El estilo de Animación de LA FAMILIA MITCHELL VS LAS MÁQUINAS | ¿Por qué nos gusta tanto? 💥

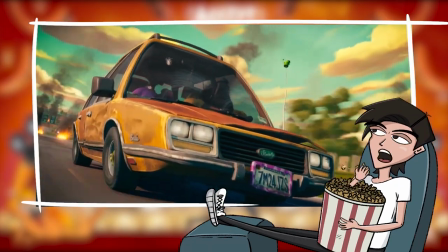(0:02)
Seguramente muchos ya vimos esta joya de la animación recientemente.
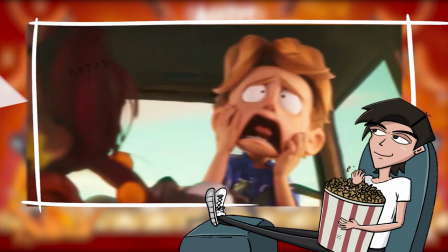(0:05)
Nos sentimos muy identificados con Katie, o con su hermanito dinosaurio, o la relación conflictiva con su papá,
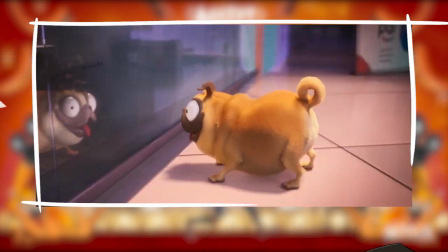(0:12)
o la mujer ruda y badass que es su mamá, y hasta con su perro, Puck, cerdito,
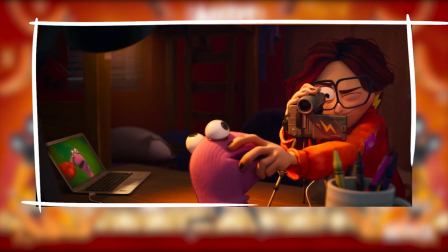(0:17)
pan bimbo, lo que sea. Y ya conocen su historia de producción, que primero hubo muchos retrasos debido al
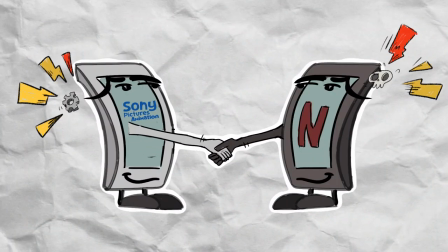(0:26)
COVID-19, que se iba a llamar Connected, que Sony le vendió los derechos de distribución a Netflix, en fin.
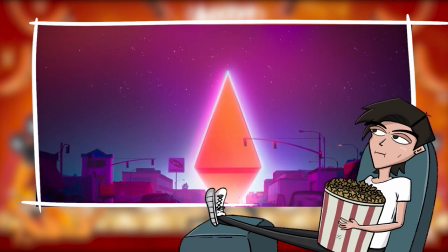(0:31)
Y seguramente, también como yo, quedaron satisfechos con la historia, pero maravillados con la técnica visual que sencillamente es una obra de arte.
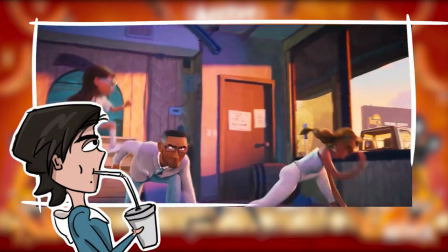(0:39)
Pero, ¿por qué? O sea, sabíamos que estábamos viendo animación, obvio, pero había algo distinto,
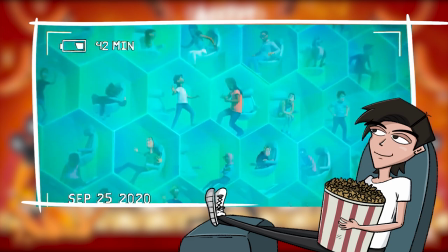(0:45)
unas técnicas diferentes de lo que estamos acostumbrados a ver en Pixar, Disney o DreamWorks.
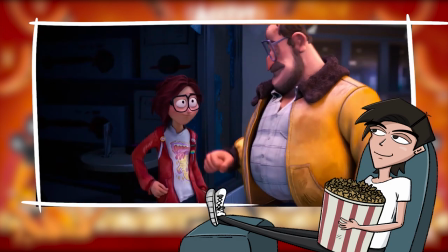(0:51)
Y esto causaba que disfrutáramos de la narrativa, pero por otras razones que no sabíamos explicar muy bien.
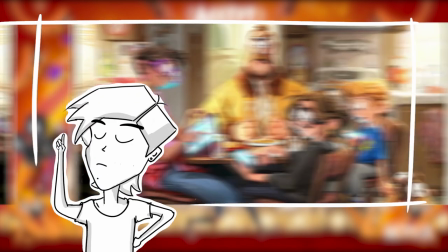(0:57)
Bueno, pues en este video vamos a hablar un poco de eso y les voy a contar mi percepción,
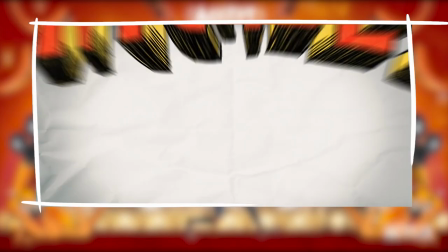(1:01)
con muchos momentos ñoños, de la animación en La Familia Mitchell versus las máquinas.
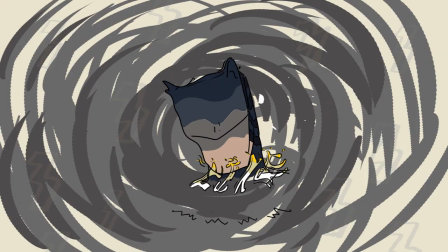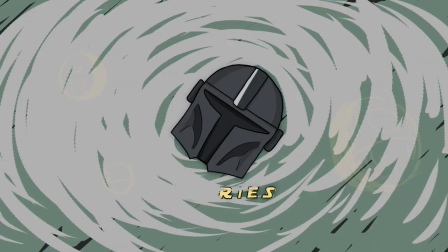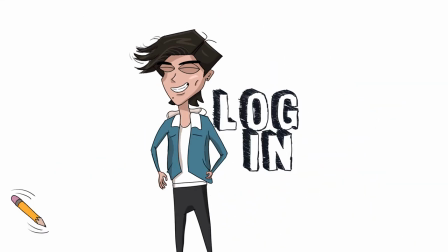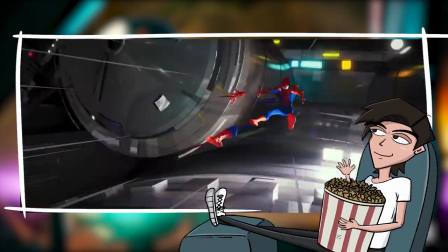(1:23)
Cuando la presidenta de Sony Animation, Christine Belson, reveló que la película utilizaría un estilo de animación similar al de Spider-Man Into the Spider-Verse,
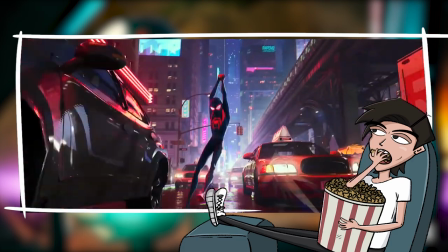(1:33)
me emocioné. Porque creo que es la película de animación más épica que se ha creado en la historia, y todo debido a su estilo gráfico que,
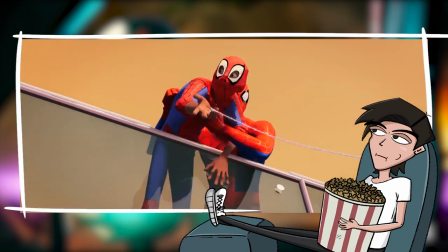(1:41)
claro, estaba justificado como algo relacionado con el origen del personaje en los cómics.
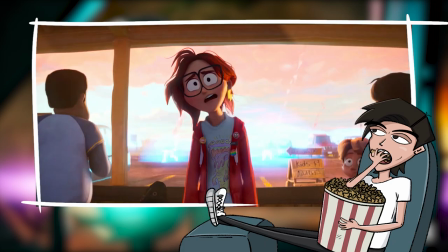(1:45)
Sin embargo, verlo en una peli nueva con estas temáticas tan Pixar,
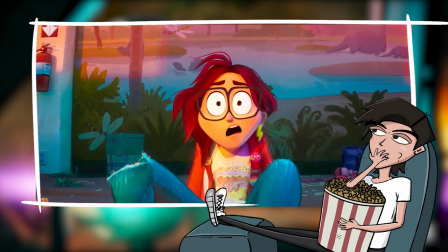(1:50)
de relaciones familiares e inteligencias artificiales, bueno, eso sí que iba a ser novedoso.
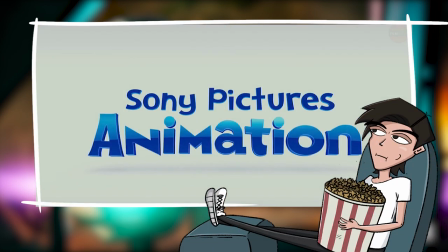(1:57)
Sabemos que Sony Pictures Animation ha estado detrás de pelis muy comerciales como Lluvia de Hamburguesas y Hotel Transilvania,
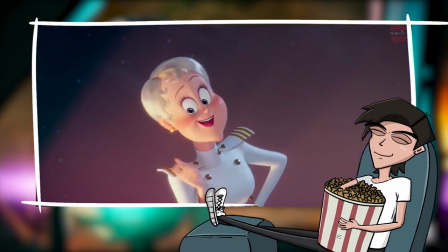(2:04)
pero manteniendo el mismo estilo convencional de animación 3D.
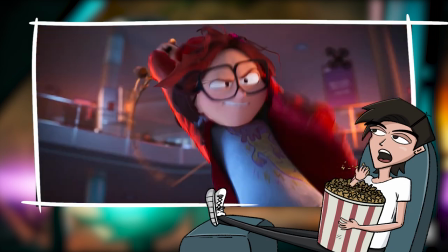(2:07)
Así que definitivamente el éxito de La Familia Mitchell contra las Máquinas, que veo que a la gente le ha gustado mucho,
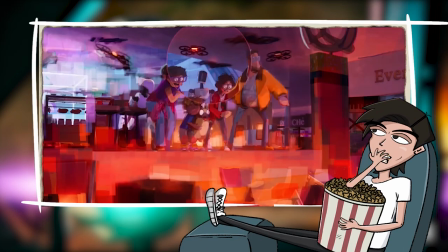(2:13)
es justamente el tratamiento estilizado de animación que decidieron darle.
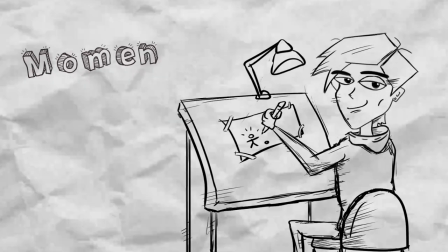(2:18)
Y bueno, ahora sí, pongámonos ñoños.
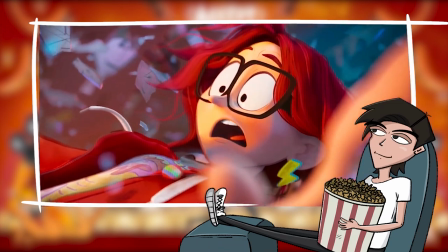(2:21)
El estilo manejado tanto en Spider-Man Into the Spider-Verse como en esta peli fue logrado a través de una técnica llamada cel shading o sombreado plano,
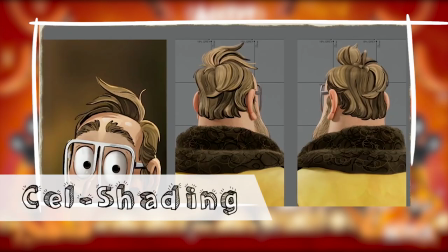(2:29)
el cual es un tipo de modelado 3D como cualquier otro,
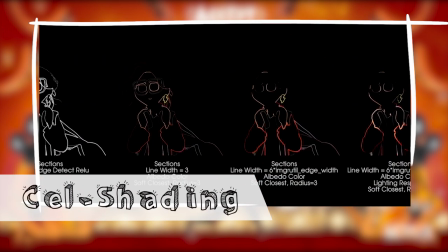(2:33)
con la particularidad de ser iluminados y texturizados bajo otro tipo de render no fotorrealista que permite darles un
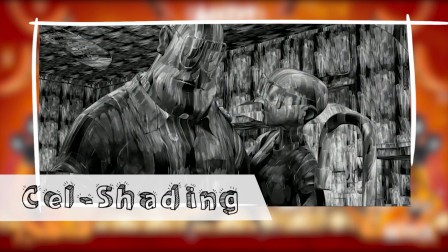(2:40)
estilo cartoon mucho más artístico y con esta ilusión de pintado a mano que podemos percibir en muchas de las texturas de los personajes.
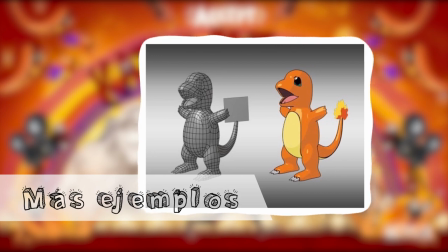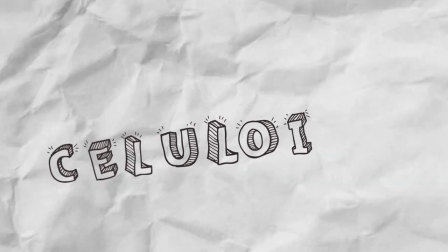(2:56)
De hecho, el nombre cel shading viene de celuloide,
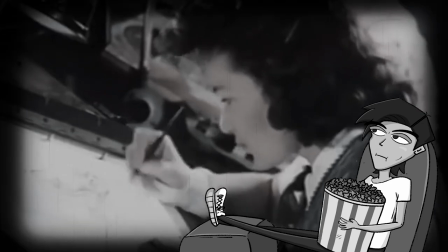(3:00)
que son estas láminas de acetato en donde los artistas tradicionales pintaban a mano cuadro por cuadro,
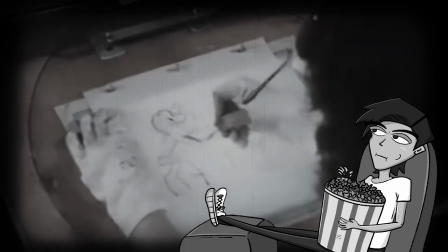(3:05)
y pues que hayan vinculado esta técnica dentro de sus modelos 3D,
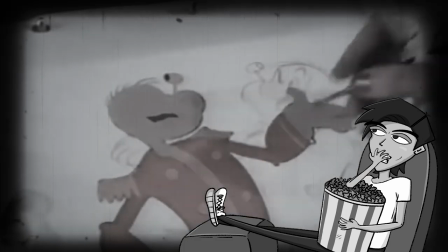(3:09)
pues no es solo novedoso, sino que también es un tipo de homenaje muy bonito a la animación de antaño.
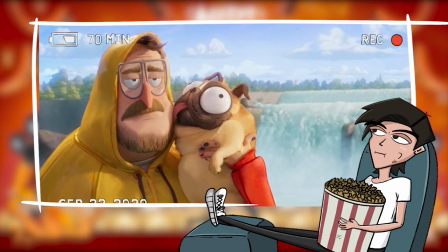(3:17)
Ahora, además de esta bellísima integración de técnicas dentro de lo que es el look de los personajes,
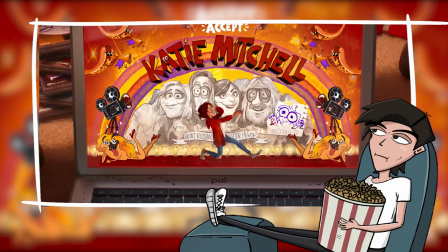(3:22)
tenemos algo también muy bueno y son estas piezas gráficas adicionales que la misma diseñadora de producción,
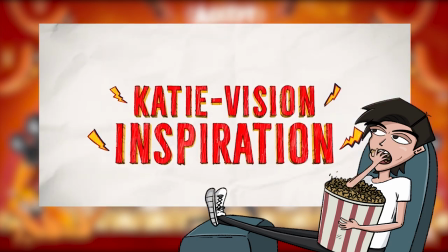(3:28)
Lindsay Olivares, bautizó como Katie Vision.
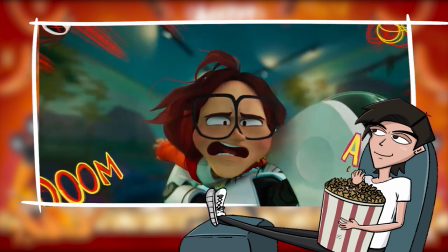(3:31)
Elementos salidos de toda realidad, tanto en técnica como en narrativa, que tienen una función clara: mostrar las emociones de Katie.
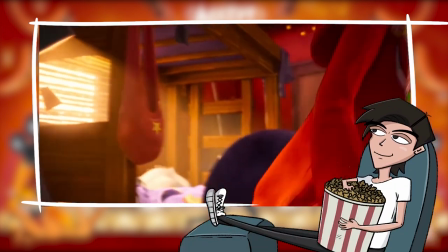(3:40)
Ya metiéndonos en la historia de la peli, en la búsqueda de ella por esa chispa creativa para hacer cine,
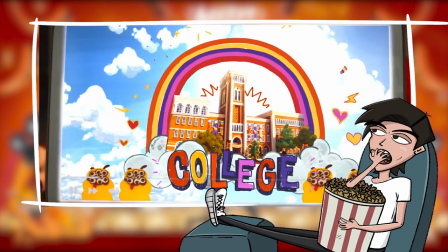(3:47)
experimenta mucho, mucho, y eso se puede ver reflejado en los gráficos que la acompañan cada vez que tiene una idea,
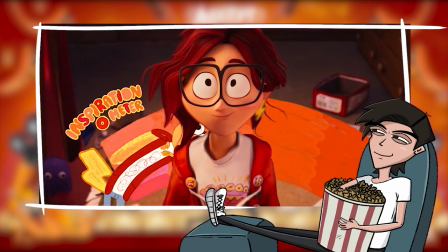(3:53)
o como ya lo mencioné, cada vez que expresa una emoción determinada.
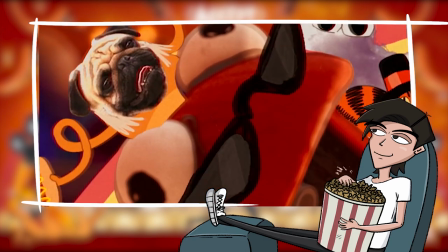(3:57)
Entonces vemos cómo hay un collage de técnicas con líneas, partículas, recortes,
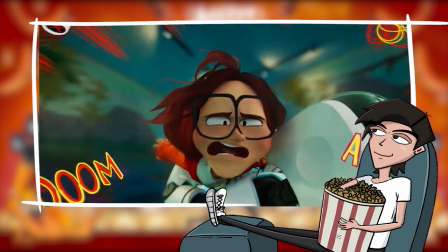(4:03)
fotografías, hechas en 2D tradicional, que la rodean o hasta la representan completamente.